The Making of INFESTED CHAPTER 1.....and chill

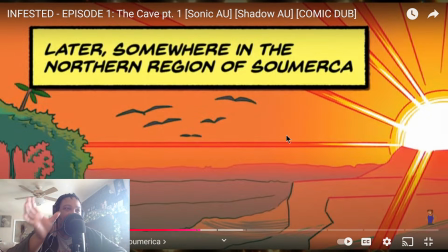1410s
And then as soon as it leaves, we'll flip over to a view of the inside of the car. I found a video that had like somebody on a drive, and I took the audio from that, and that's what I used for them being in the car.
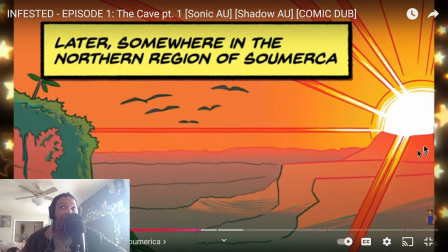1425s
And I just added like some shakes. I just added ambient shakes. Real car ride.
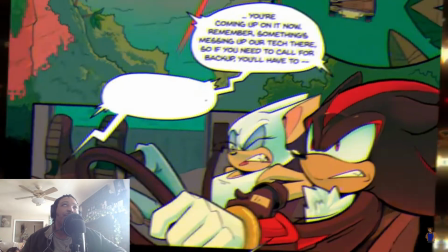1431s Now, remember, something's messing up our tech over there. So if you need to call for backup, Musa again. got short.
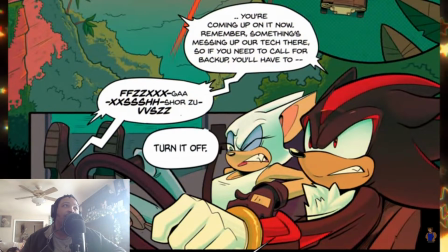1441s Turn it off.
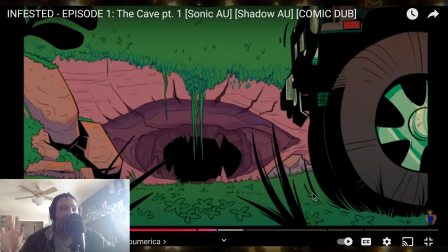1445s
Yeah, I was fucking feeling it, bro. Door closing noises. Could have completely just left that shit out. Gotta match. It has to be how I see it when I read it. It has to be that way. There are no exceptions. It has to be that way.
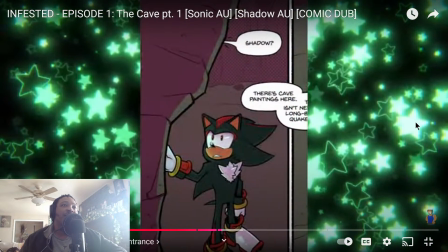1468s How's it looking, Shadow? Shadow?
Do you hear the vocal effects because they're talking into a cave?
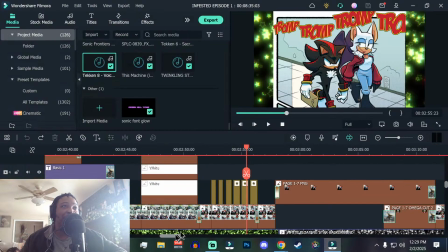1477s
Again, another cinematic masterpiece. Cinematic masterpiece decision.
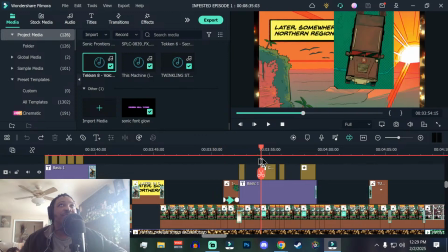1485s
Where is it? Where is it?
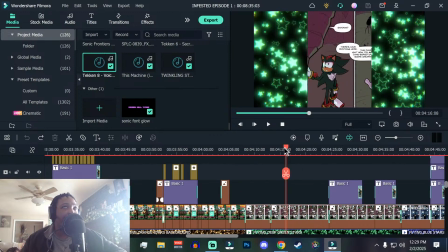1491s
That's the turn it off part. But yeah, like, so for this part, it wasn't initially gonna have that echo behind it.
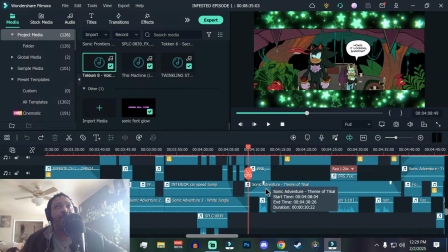1498s
I don't even know if it'll play because the lines have been moved and renamed.
How's it looking, Shadow?
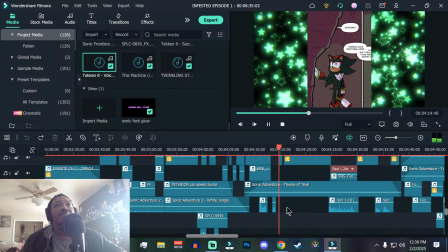1507s
Yeah.
Shadow?
And then my lines are just fucking gone.
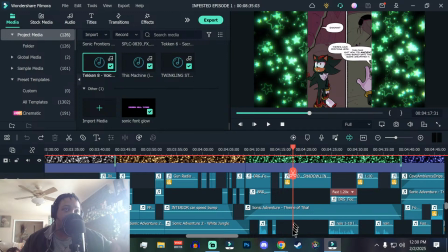1512s
But yeah, like that's initially it was just gonna be like regular talking. It was gonna be like our regular voices, and I was like, no, wait, they're in a fucking cave.
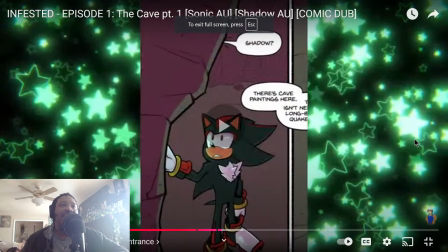1520s
It has to have some type of an echo behind it.
There's cave paintings here.
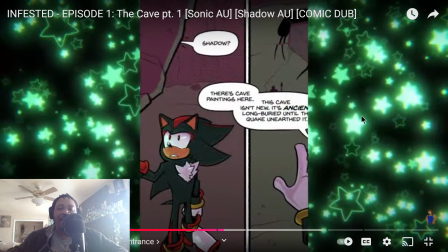1526s
And then Shadow's deeper in the cave, so his has more of an echo, but like it's not like when they're in the inside of the cave, it's like a wide open area, so it'd be like super echoey, but this is kind of like a enclosed cave, but the ceiling's still high, so that's why there's an echo on it, but it's not crazy.
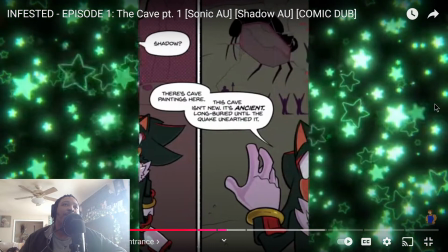1544s This cave isn't new, it's ancient. Long buried until the quake unearthed it.
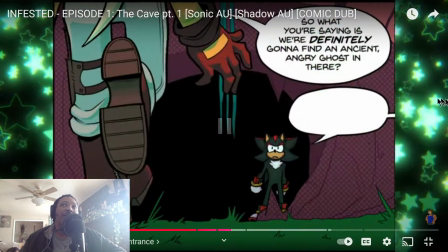1550s
So what you're saying is, And then we're back outside, so Rouge's voice doesn't have the echo. It's the little shit.
It's the little shit. definitely gonna find an ancient angry ghost in.
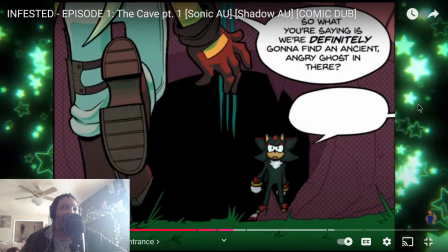1562s
Footsteps. I'm big on that shit. I have to find matching footsteps for whenever somebody's moving on whatever material. I have a folder
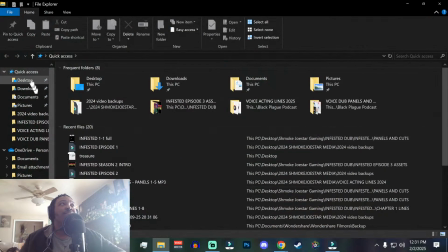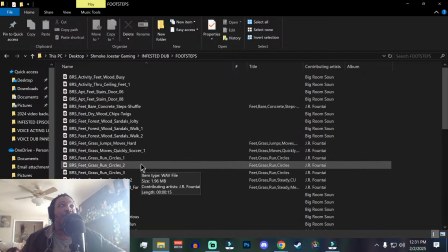1579s
of just footsteps, of just footsteps, of just footsteps.
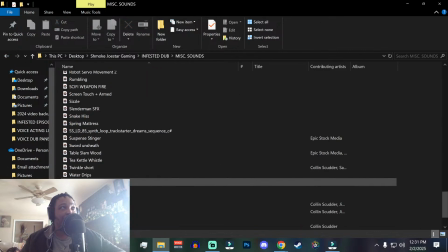1587s
There are even more in here that I didn't move, but still, I could just go into the search bar, type footsteps.
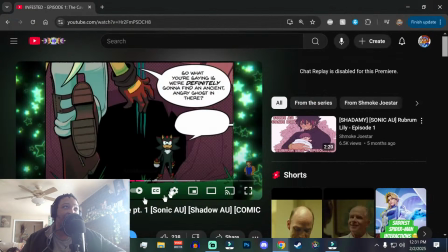1593s
It'll bring up every type of footstep sound that I have. So there's that.
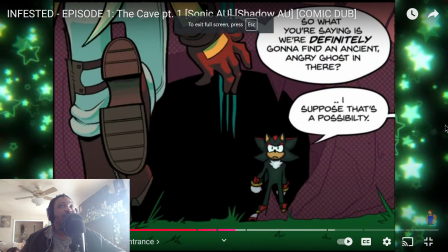1598s There. I suppose that's a possibility. Joking, Shad.
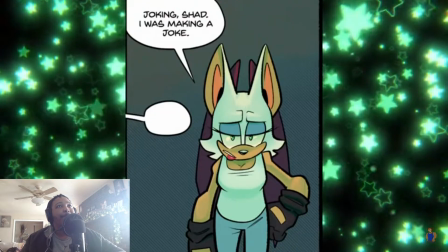1603s I was making a joke.
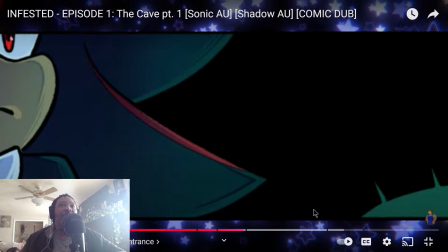1610s
Now we're in the cave, and you hear the drips, and the footsteps have changed again.
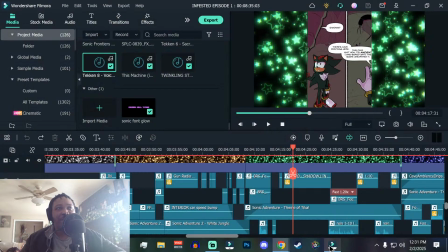1615s
That is the gravel. That's the gravel footsteps. You will also notice that the stars in the background change.
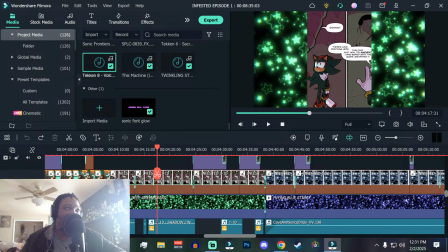1623s
That was an intentional decision as well to match whatever the scene is.
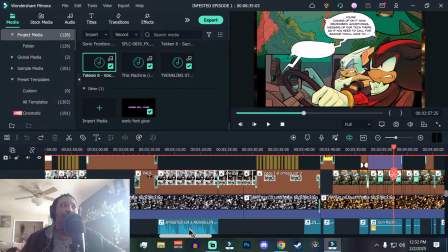1628s
So when we're here, when we're in, I think the only one that it doesn't match is like when they're in the base, and I made that green because, you know, military green.
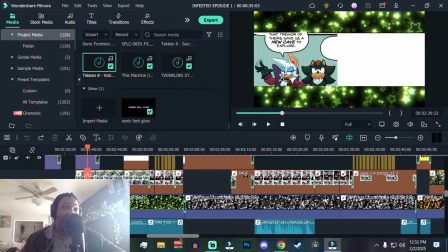1637s
But every other scene that they're in, they match whatever's going on in the background.
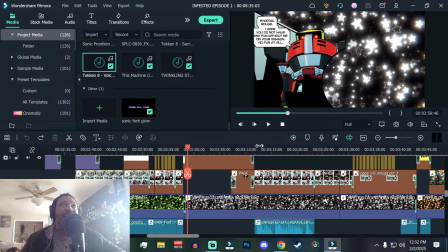1642s
Like when it's Omega, it's just straight up white because he's standing under the halogen bulbs.
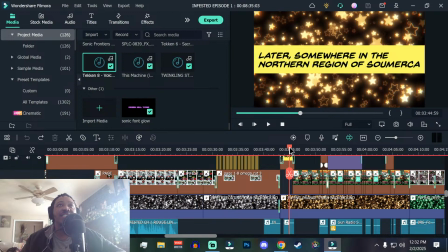1646s
When they're traveling through Sumerica, they're orange because the sun is setting in the background and it's orange.
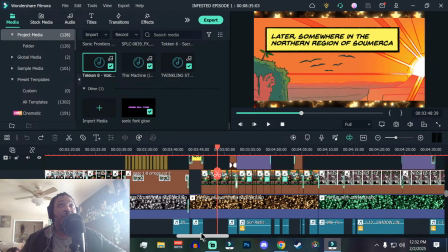1655s
It matches that.